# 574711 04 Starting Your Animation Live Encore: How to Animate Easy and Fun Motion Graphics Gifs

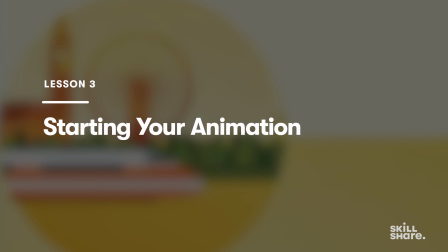So the next section is going to be all about animation.
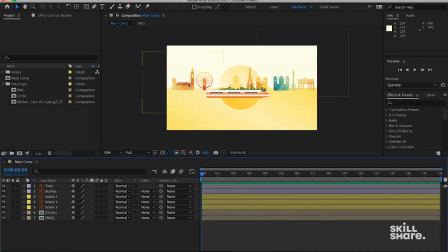First of all, I want to animate the three scenes, the background scenes first. And how we do that, we just go into this first scene here.
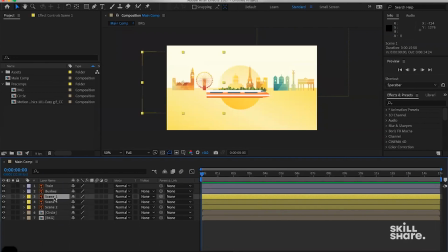And we can hit on the P on the keyboard. There's a position property. So the first, the main idea is we're gonna have these three scenes going from the right-hand side to the left-hand side, right?
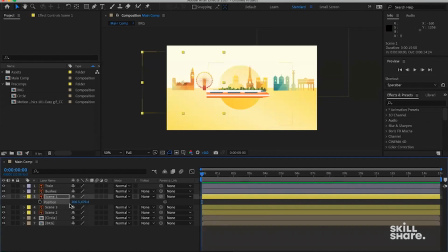So they're gonna come from the right to the left, one by one, from the right to the left, something like this. So I need to add a keyframe. At 0 seconds, I want this first scene to be starting from around here.
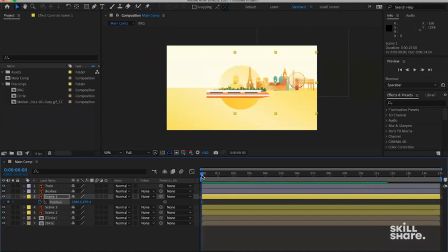Let's add a keyframe here. And then going forward, maybe to the 3 second mark, as you can see on the timeline here, let's drag this position property
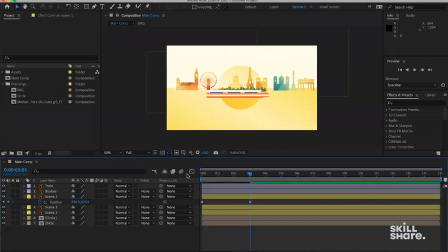all the way to the left so that it's moving. And if you are preview, if you would hit on spacebar to preview the animation here.
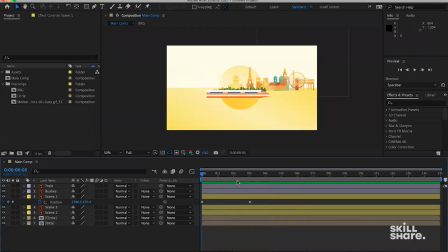So this is what we have now. And then what do we, if I turn off these two, to be clear, we can only see this one now.
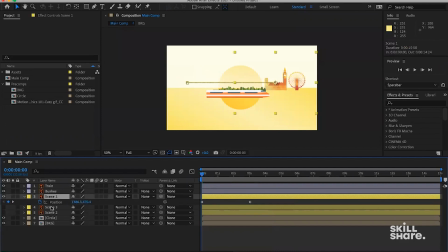So we're gonna apply this simple animation to all three scenes so that they have kind of similar animation, but then they can, we can stagger them later on so that they come up at one by one so that they don't
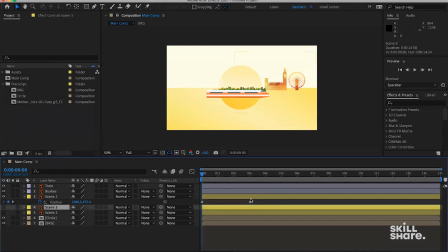clash into each other. This one here, we're gonna have this one moves from the right to left. And then let's have the scene two here. Hit on P on the position property. We can add a keyframe here.
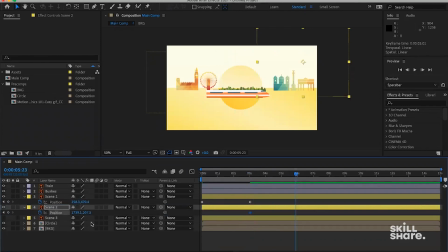From the 3rd second to the probably the 6th second, we can have this scene here moving to the right, to the left.
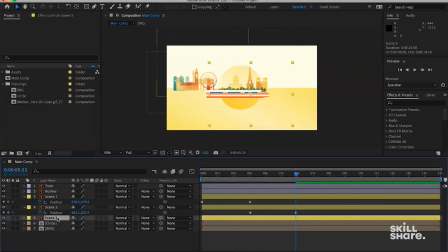And then let's turn on the scene three. Hit P on the keyboard for position. And then we're gonna add a keyframe here. When it first started, I want it to start from somewhere around here.
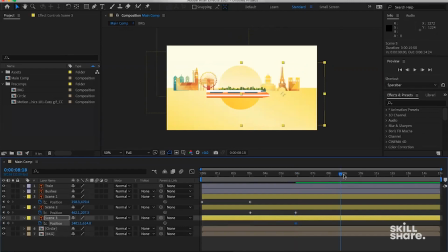And then go forward to the 8th second. So for the last one, I don't want it to move all the way to the left because in the last second, I still want some kind of background in my circle.
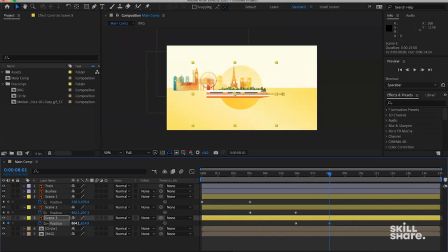Instead of if I move it all the way, when the animation ends, there's gonna be nothing inside. That's not what we want. We want this to stay inside when the animation ends. So I'm gonna put it over here in the center.
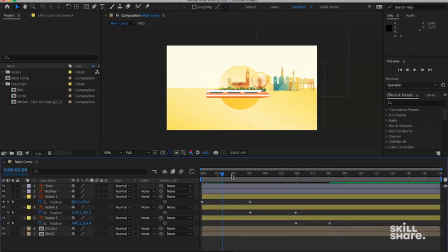So this is gonna be our animation for now. All right, so that's our background scene animation.
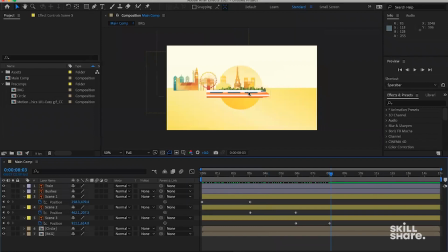After we have this one in place, what we can do is we can animate the train. And the train is gonna be also the position property changes, which is very simple. Let's just hit on P on the keyboard.